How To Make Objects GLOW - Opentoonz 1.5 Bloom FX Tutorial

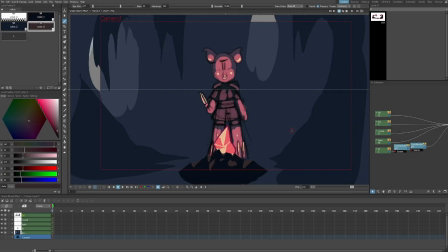What's up guys, it's Sebastian here from Noble Frugal Studio, and today I'm going to show you guys how to use the bloom effect in OpenTunes 1.5.
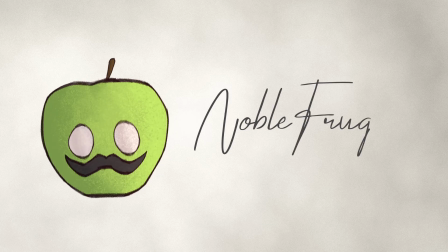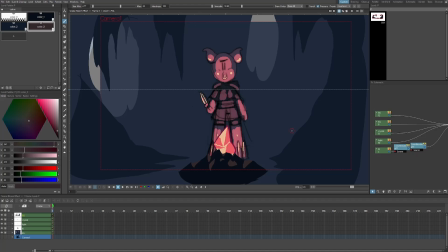Feels like it's been a little while since I've done a classic OpenTunes tutorial, so let's get started. So I'm just going to introduce to you the layers that I have here. I have the background layer, which is that dark blue value in the background.
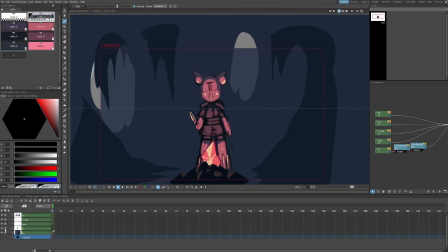We have Pi just above that. We have Pi's highlights,
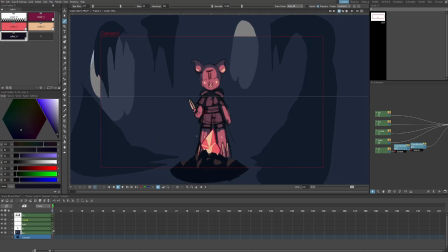the crystal that he's looking at this sort of glowing rock then we have the foreground
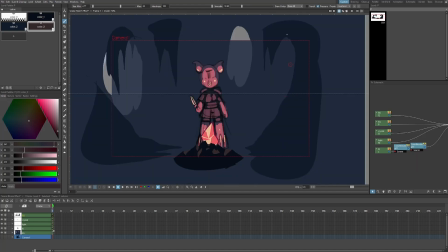that has the rock encasing the crystal and then some other elements just to add some depth.
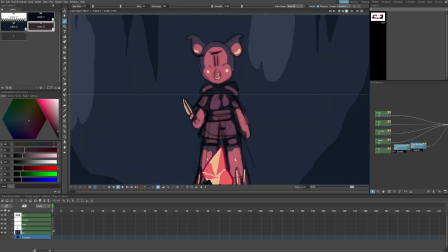Altogether the shot looks just like this and when you render it looks like this.
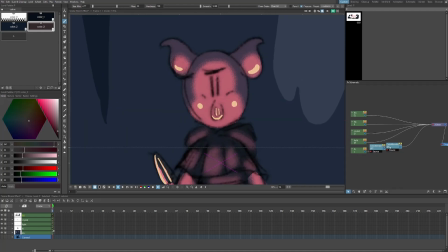I just added a little bit of color blending between some of Pi's colors.
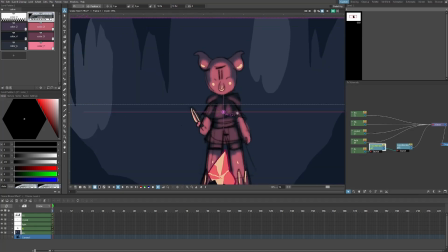I'll teach you guys how to do that in another tutorial. I think it makes the whole shot look really really nice though.
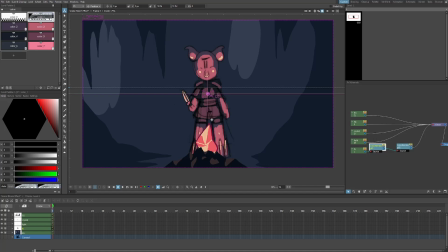It has a nice diffused effect. So I'm going to be adding Bloom to this rock and maybe some of Pi's highlights to show you guys how to use the effect. So let's get started. Hover over to the animation tab to get the effect schematic.
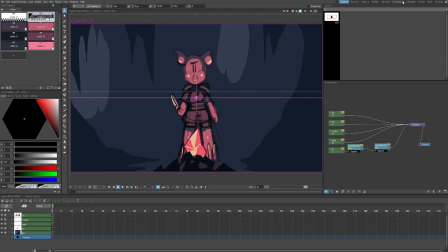I have an effect schematic in my custom room, but I'm just going to hover over here because most of you guys probably won't have a custom room.
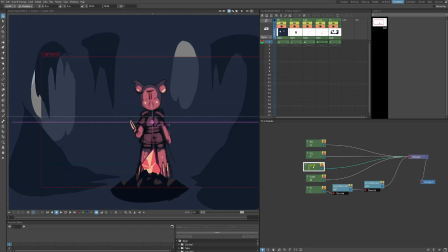All right, so let's start with this glowing rock. Coming over to the layer that says crystal, we're going to right click, insert effect, light. At the bottom, you should see bloom iwa let's add that let's turn on the preview to see what it looks like
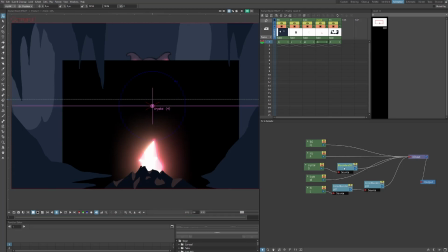so as you can see we have some of the glow effect here but we have this huge black box let's double click on the effect to fix that hit alpha rendering to
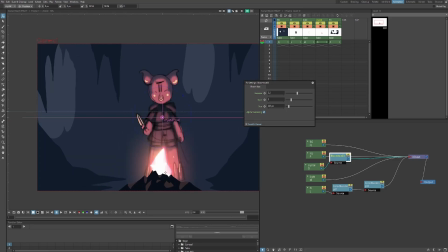get rid of this black box and there we go we just have a glow effect so the first parameter you'll see in the bloom effect
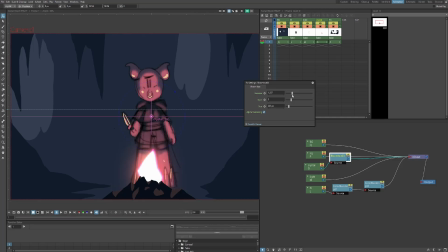is gamma and this is sort of how far you want your bloom to spread as you can see as i put it down
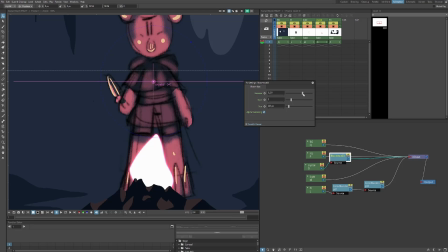then the effect sort of wraps around the crystal but when i bring it up it spreads out a little more so i want this to spread out quite
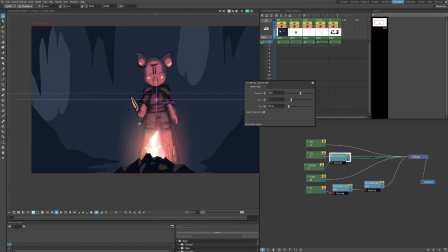a bit it's not the same thing as size size will sort of control this whole glowing effect but it's sort of similar now the gain
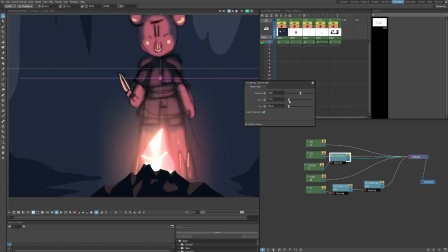is the brightness of the bloom effect now i can put this down if i want it a little less bright that looks pretty
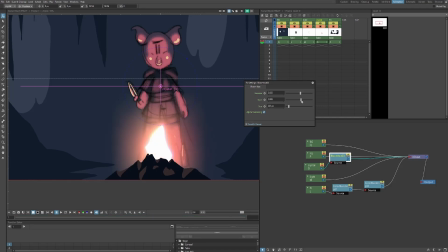cool or i can put it all the way up if i want it to really really glow so you can play with these you can make the rock really really bright and then the area really small to get this very interesting
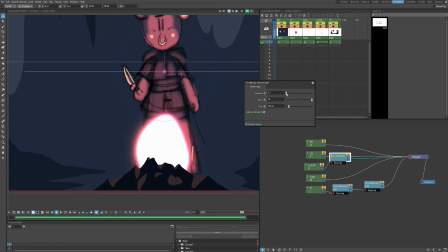get some very interesting effects but i'm gonna i want the viewer
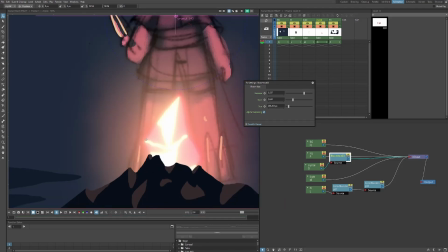to be able to somewhat see the rock i'm gonna make sort of the veins in it visible but glowing just so you know the gamma and the gain affect each
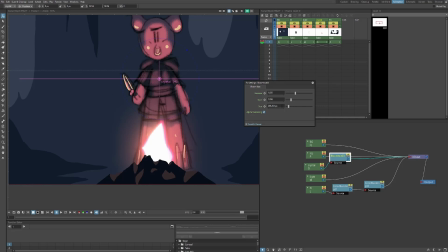other as you can see if i put the gamma down the crystal will look brighter but if you want it to look darker you have to put the gain down so these two effects kinda go hand in hand.
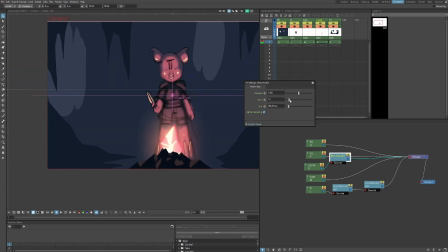Gonna keep messing around with these until I find something that I like. All right, that looks good for now. Now we can mess around with the size.
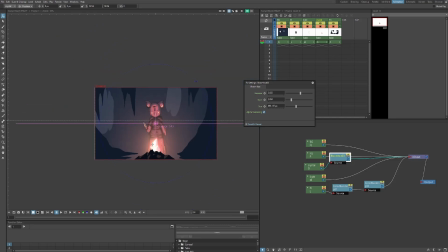And this is pretty self-explanatory. It'll just increase the size of the bloom effect, how far it goes out. All right, so I'm gonna choose a size that I like. That looks pretty cool. And we'll stop there.
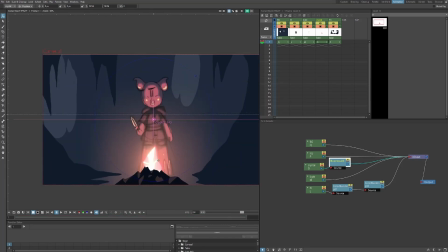That's basically how you use the bloom effect.
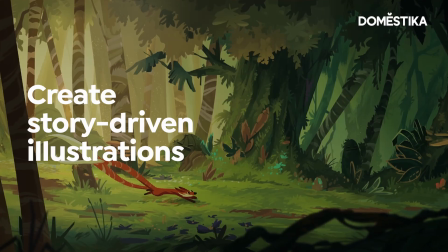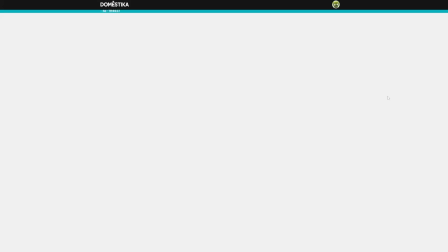get the courses the link below get you in the motion yeah i
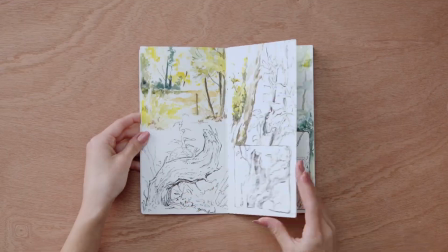wanna be a better artist glaze my work with stardust like it's a varnish go to domestica you can get the knowledge wide range of topics you can start with
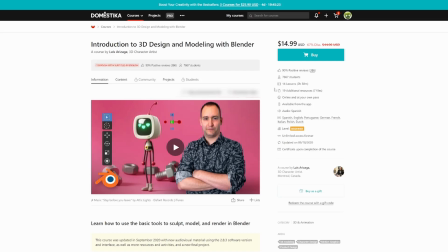everything's affordable and portable logging at the library or the booth or
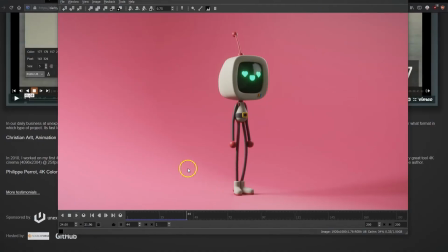the school when you wanna go on your own got your phone with you make the most of the moment it goes with you it don't matter when you
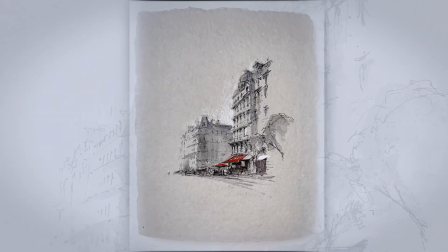study everybody's got a different temper So don't be judging yo be quick to master your next class with domestica
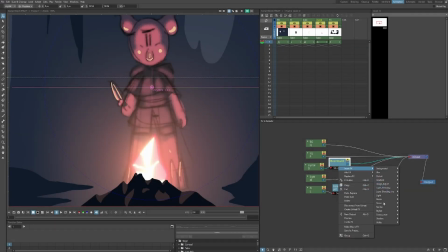Now just for this crystal I'm going to add some extra effects to really bring it out I'm going to add gonna go to distort barrel distort And I'm gonna add some chromatic aberration to make it look like it's really really glowing there we go As you can see there's some blue and green
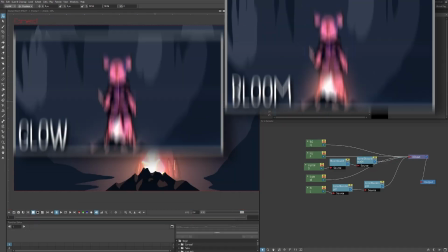showing up now All right, that looks pretty cool And what you'll notice is that the bloom effect is actually very similar to the glow effect.
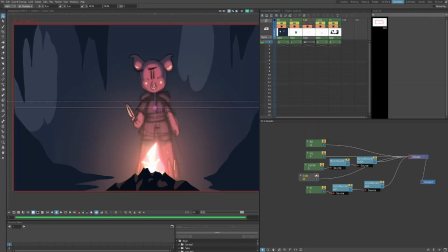So if I go to the light layer, which has the light that's on pie, I'm going to add a glow.
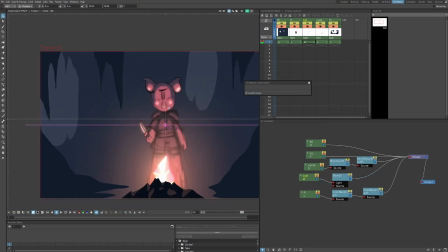While the effects are very similar, they're definitely not the same. But really, you can experiment around and use them for whatever you want.
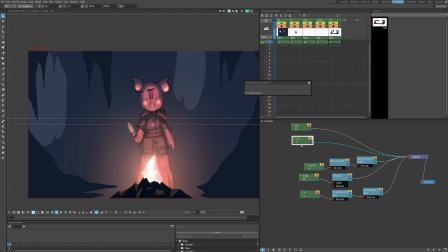Now I'm going to show you what it's like to put bloom on a character. So since this environment is so dark, our character would be glowing a little bit. If you play video games, you'll find that that happens a lot when you're in a dark area And there's one light source shining on a character that
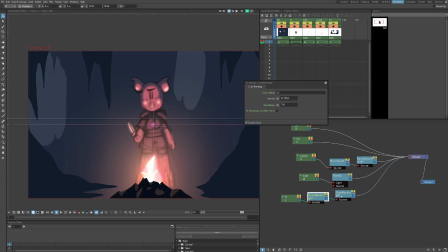they start to glow a little bit So let's go to PI and it's after both of these color blending nodes I'm gonna go insert effect light
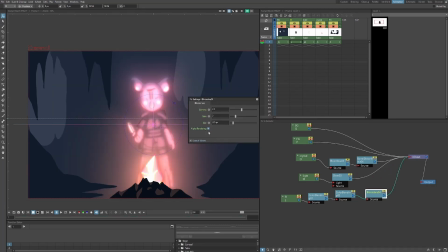and then bloom. Let's double click that enable alpha rendering nice So now we can play around with this to see where we want it as well.
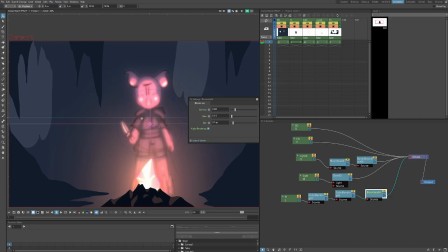So that's how it looks on a character I don't really like the way the bloom looks on when you put it on a character because it sort of blurs out
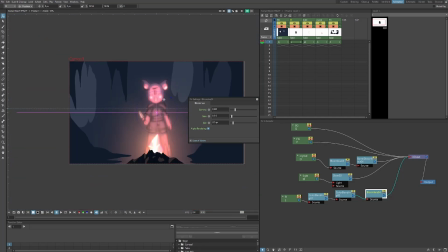The lines I like the characters line art to be sharp And so what I did is that I tried to put a palette
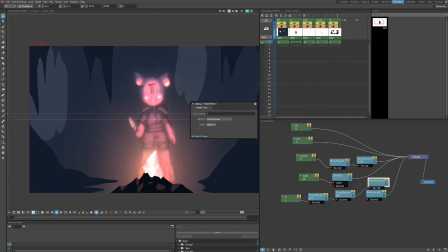filter over it and just and set it to one which is the lines But it seems like the bloom still sort of creeps in anyway So I'm gonna
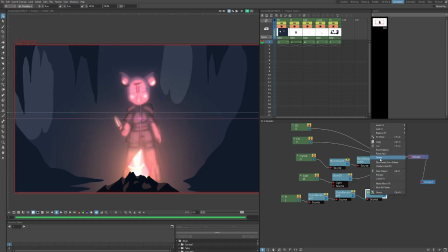get rid of that and get rid of the bloom on high personally I like to use the glow effect on characters since it just looks
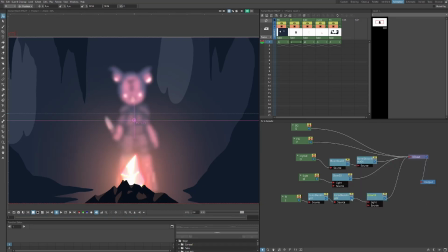a little bit nicer. Then again, it does depend on the situation
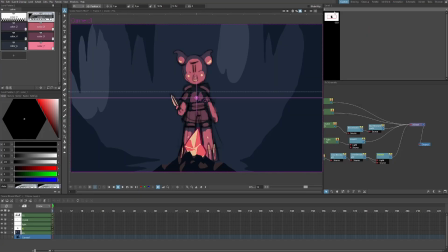Set this down a bit maybe to 50 looks pretty cool I'm gonna go back to my custom room and go to my foreground so I put the encasing of the
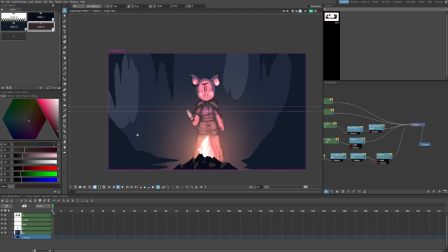crystal and this sort of dark blue stalactite cave some of these cave forms on the same layer and I really should have put them on different layers so I'm just gonna do that now I'm gonna go to freehand select these cut I'm gonna put I'm gonna make a new layer under the crystal
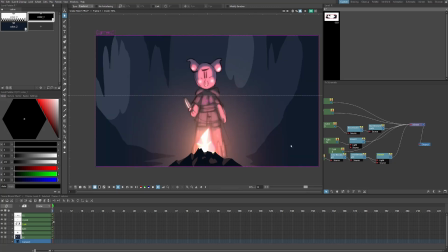and hit paste so now let me render it the glow is over the these sections which looks a lot better that's basically it
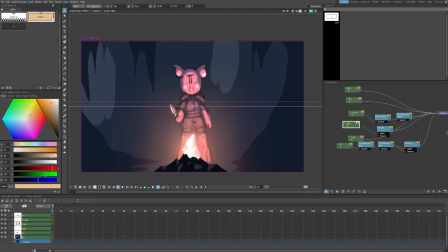guys that's the bloom effect and also the some of the glow effect, definitely play around with both.
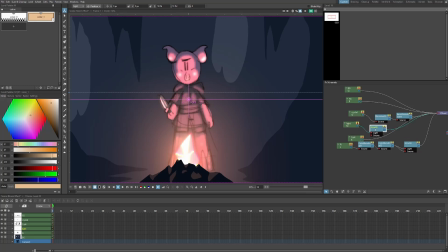One thing I didn't do is I didn't try the bloom effect on the light layer of Pi. We only tried the glow effect.
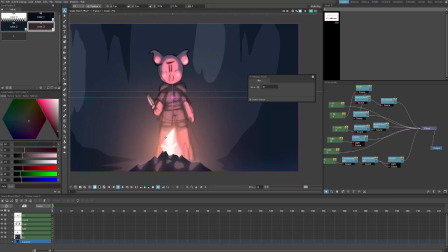So let's just see how that looks really quickly. That looks pretty interesting. So I definitely encourage you guys to experiment with OpenTunes effects on your own time. You can get some seriously cool results. For example, one of my favorites is Chromatic Aberration. You just go to insert effect, barrel distort, and just turn it up to your desire.
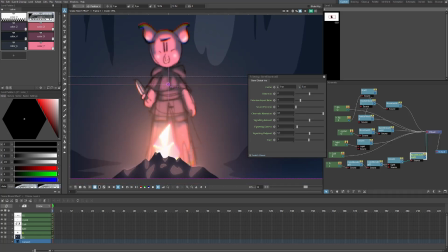So you got this RGB separation towards Pi's head and his feet, I'll turn that down just a little bit, make it a little more subtle, looks pretty cool.
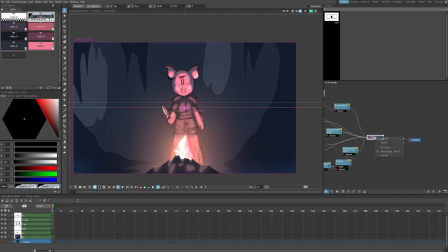Another effect I'm going to put on the entire composition is the posterize effect, instead of effects on the X sheet, let's see if this works.
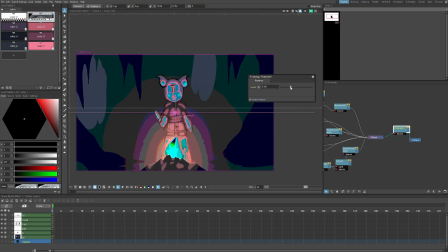Stylized, posterized, whoa right, maybe that wasn't such a good idea, let's turn it down a bit, turn it up all the way, yeah it's probably best used individually, I'm going to see what happens if I use it on Pi.
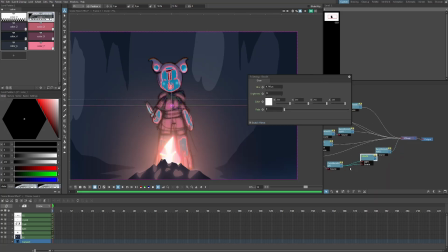So definitely don't add it after any glow or maybe distortion, that'll make it look weird. Let's do stylized, posterized, maybe try before the glow. Alright, that's what I'm talking about. We can put it down to get a really neat effect.
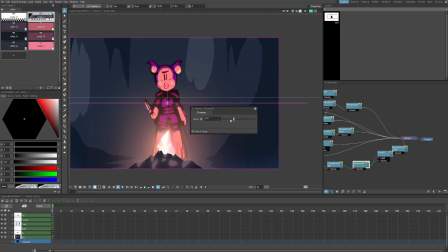That looks so cool. I really like the way it bends the colors. Let me put it at the lowest it can be.
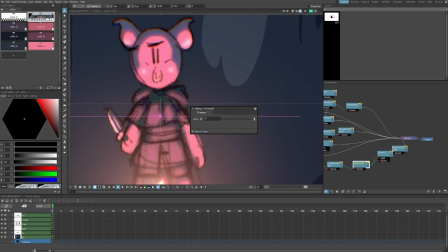Interesting. And the highest. Kind of gives it like an old video game or cartoon effect.
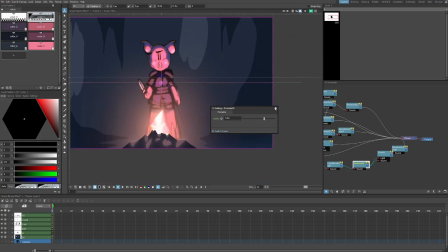That looks really, really cool. That's about where I want it. All right guys, thank you so much for watching.
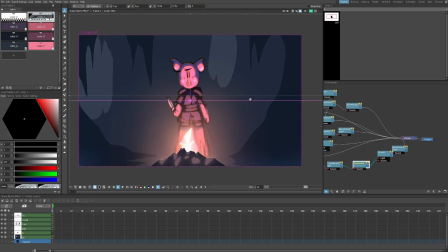I hope you enjoyed this tutorial and you learned something. If you want to support the channel, my tutorials and my film Castle Dark that's coming out, follow the link in the description to my Patreon page. If you liked this tutorial, leave me a like. It really helps this tutorial get out to more people. And I'll see you guys next time. Peace.